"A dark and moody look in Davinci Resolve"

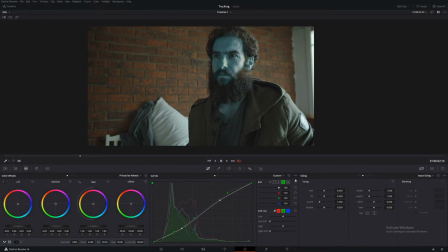4:13 That looks pretty good. And let's bring some of those reds out a little bit. Okay, looking very green.
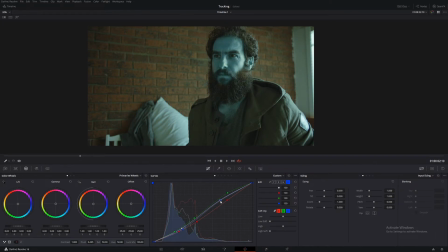I know it looks really poxy at the moment, but we'll be changing this a lot.
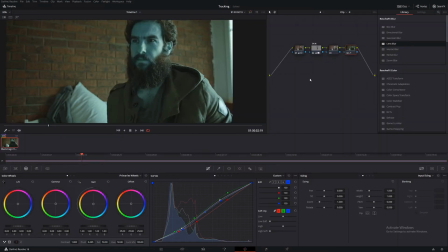4:45 So just bear with me. So next thing we're going to do is we're going to create a layer node from this node. So Alt L, and we do this so we can grab this little box here and connect it to this little triangle here. So that will essentially bypass the skin from the look we just made.
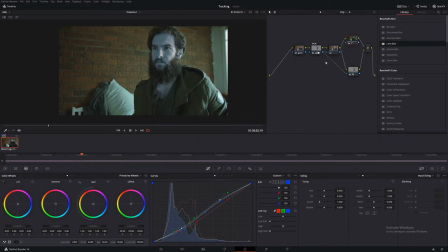5:03 And what I mean by that is, anything we change in here with this node doesn't affect the skin, and vice versa. So if we add skin in this, as you can see, it's not affecting anywhere else.
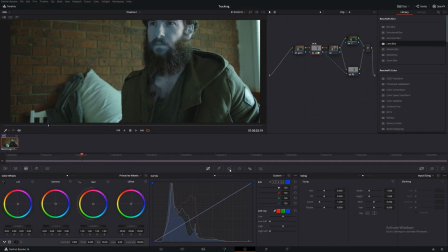5:20 And as you can tell, we need to fix up our selection. So let's just do that now really quickly. Okay, so that's looking pretty good. Now let's move on to the next step. So Alt S to make a new node.
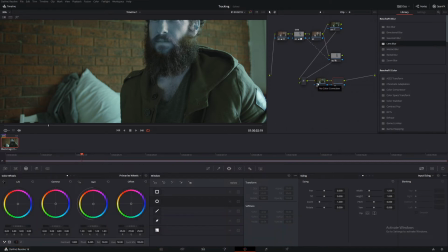5:37 And then we're gonna make an outside node with this one too. Alt O. Then we're gonna make another node, Alt S. And this one we're gonna call window with a 9 in it for some reason.
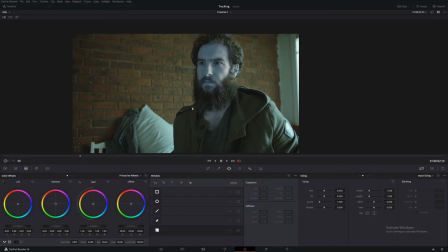5:53 We're gonna make a gradient power window. So come down here and what we're gonna do is simulate that there is a street light outside. So let's make it warm and then come across here and using the temperature,
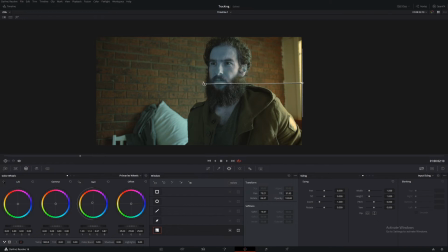6:13 let's go even warmer and bring it across. Shift H will bring it up.
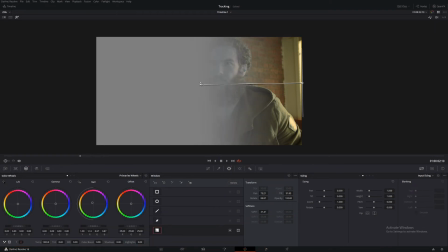6:18 And the longer the line, the softer the gradient. So we'll say there looks pretty good.
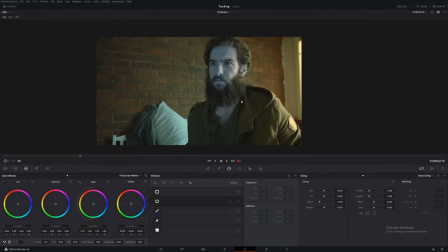6:24 So in our outside node of this, which would be this area here, of course,
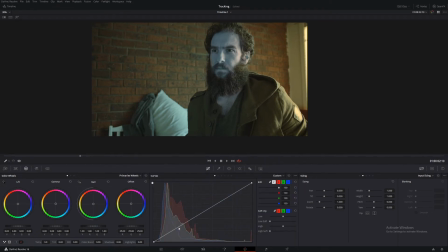6:31 let's make a simple curve to add some contrast.
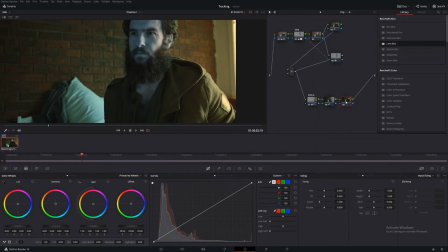6:39 Okay, so that's looking good. So let's go to this node here, which will be our overall look. So let's name that overall.
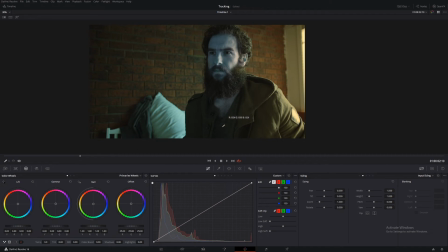6:46 And what we're gonna do here is we're gonna make it a lot darker. So again, using the curves, let's bring it down.
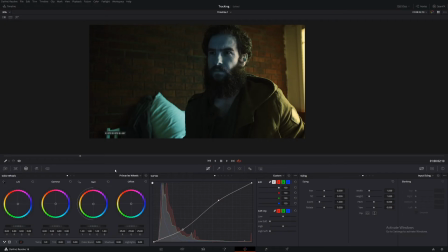6:59 In terms of contrast, that's looking pretty good. I think what we can do is bring down some of the whites to make it a lot moodier. And then let's add some green into the overall image.
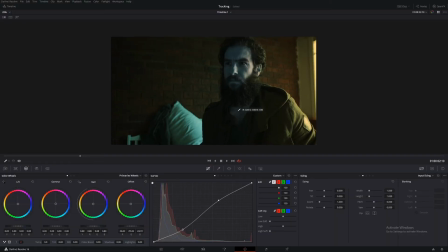7:13 So that's looking good. Now what we need to do obviously is fix up the skin tones.
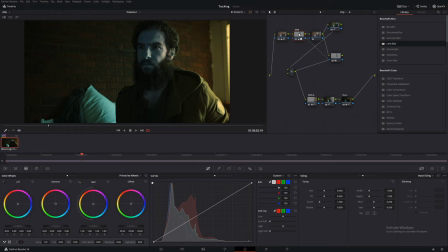7:18 So let's go back to our skin tones and have a look what we can do.
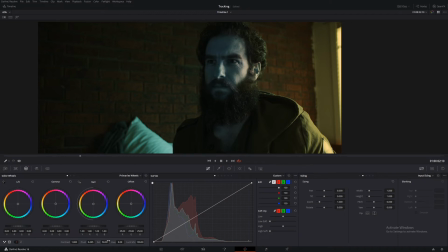7:25 So first things first, let's set the hue back to normal. And as you can see, we are very red and much brighter than our overall background. So let's bring some of that gain down.
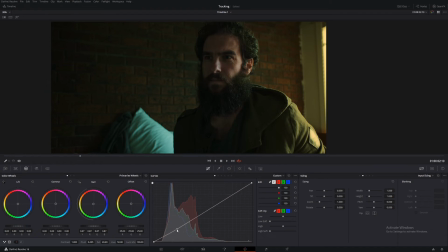7:39 And then let's take some saturation out and let's add a little bit of contrast by using the curve. So the reason why I'm using the curve is we can really adjust the light hitting the face and this will give it a really nice gritty look.
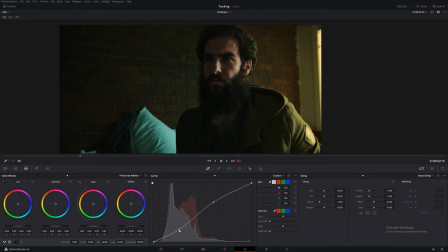7:55 So we don't want to go too far. Let's say around about there looks pretty good in terms of brightness.
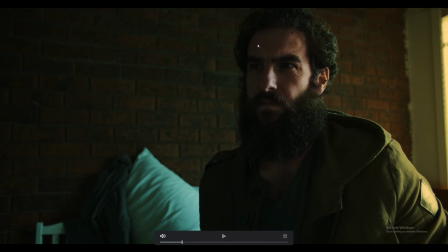8:03 Now, what I want to do here is blend this skin into the background a little more. And maybe this is a little too green, but let's fix the skin tones for now.
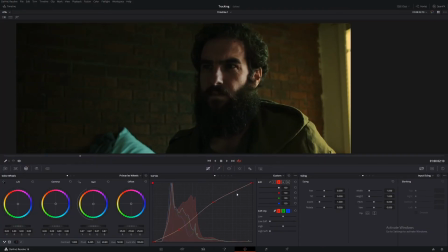8:12 So we can do this using the curves. So let's pull out some of the red.
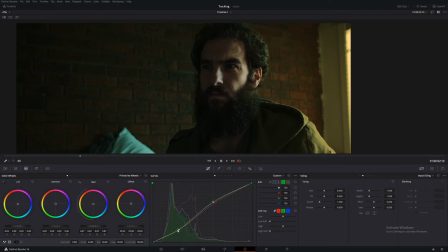8:21 And then add a little bit of green into the shadows. So that's looking pretty good.
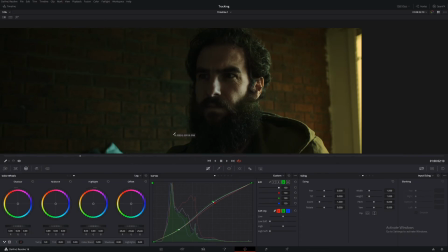8:29 I think we can make it even a bit better. So let's go to our midtones.
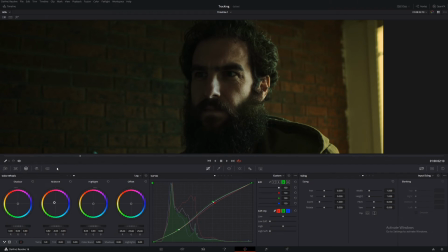8:33 Let's add a little bit of warmth in there and let's bring down the overall brightness of the skin and add a little bit of green into the shadows, maybe a little bit of red into those highlights to help separate the skin a little bit more.
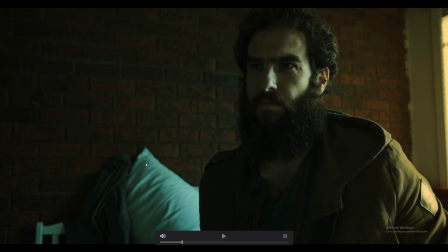8:56 Okay, so let's have a look. So that was beforehand and that's after.
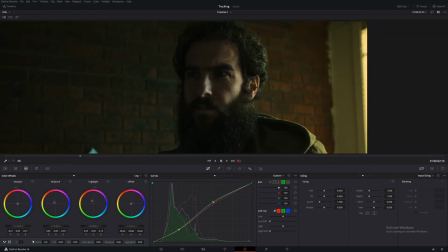9:01 So I think we can make it just a little more contrasty. I'll just do a simple contrast down here.
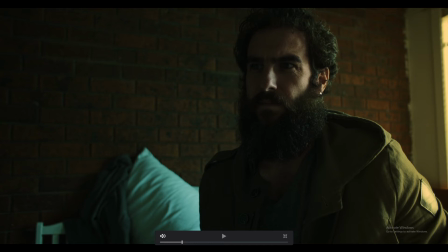9:10 So that's looking really good. Let's bring down some of this brightness in the background.
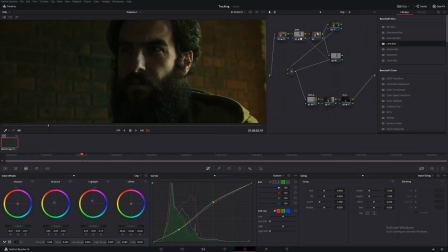9:15 So let's go back to our wall node, which was this one here, of course.
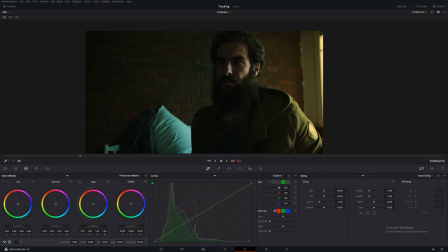9:22 And what I'm going to do here is let's go back to our gain and bring it down and let's desaturate it a bit. Maybe about there. And let's actually take some of this green out. I feel like it's a little bit too much.
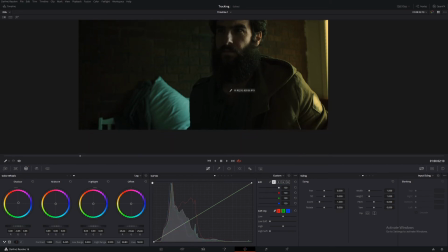9:44 And then let's add a little bit of contrast to our wall.
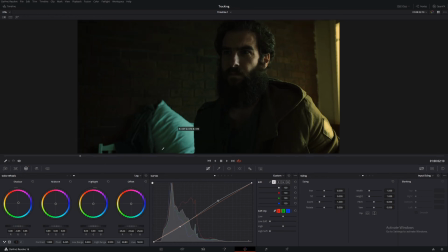9:58 So I feel like maybe we've desaturated just a little too much. So let's add some more saturation back in. And then maybe we've taken too much green out. So let's add a little bit more green in. So let's take some of the brightness out of this overall image. Let's go back to our first node.
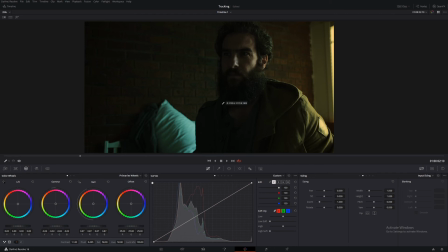10:16 Bring it down just a little bit. So maybe what we can do is add a little bit more blue into the shadows. Let's go back to our look, and this is why this is so great, because we can make all these adjustments and then a little bit
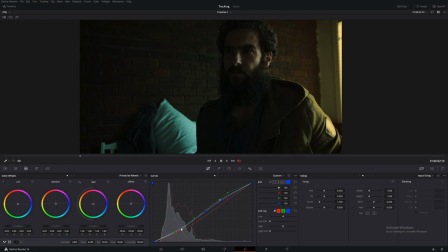10:35 of blue in there. Just the smallest amount. And maybe just brighten those skin tones just a little bit more, not too much.
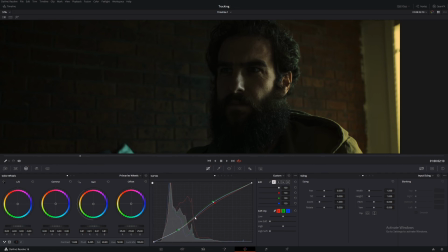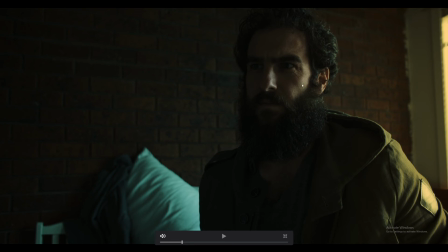11:04 Just add a little bit more saturation in the skin tones.
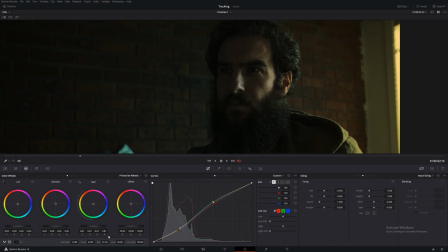11:11 Just a really small amount.
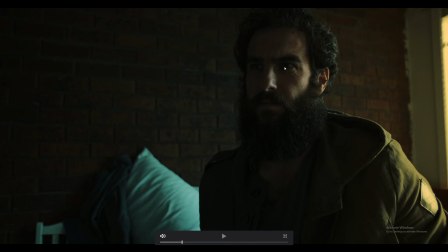11:13 Maybe add a little bit of pink and red into the brighter areas of the skin to help break it up a little bit more. So let's go back to our highlights.
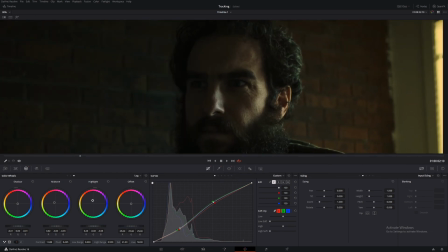11:22 And let's go towards more that pinky kind of color.
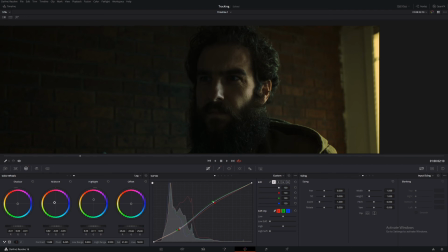11:31 And even in the mid-tones. Let's change that towards a greeny yellowy look.
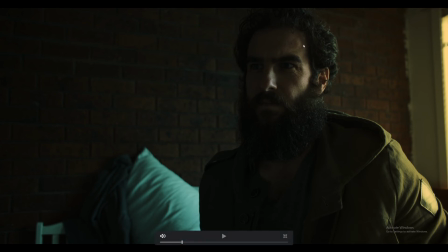11:47 Okay, so I think let's make one more adjustment. We don't have to do this part, but I think we'll just try it and see how it goes.
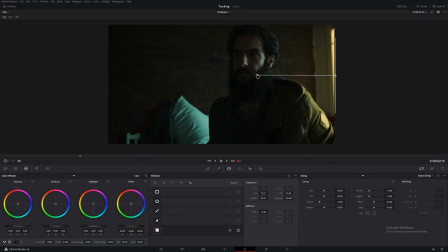11:55 So come back to our window, and I'm just going to pull it across just a little bit more.
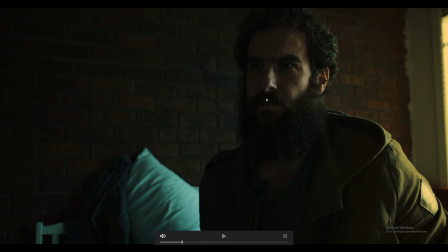12:01 So this helps just to create a little bit more color contrast in the face and break up the image a bit more.
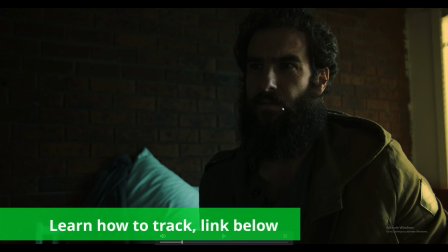12:06 So everything looks really good. Last thing we have to do now is track the actual skin.
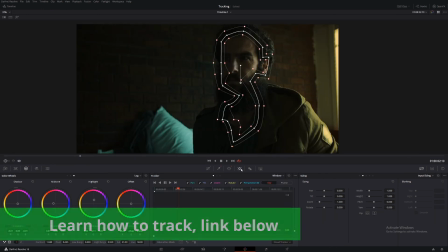12:12 So we're going to do this by using the tracker, and we're going to do it by using frame.
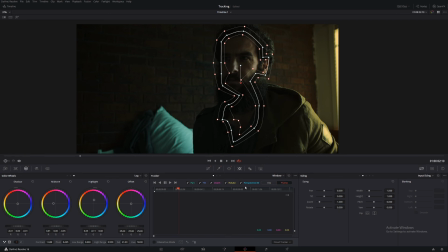12:18 Now, I know if I did this automatically, it is not going to track properly. So what I'm going to do is I'm going to go and make points.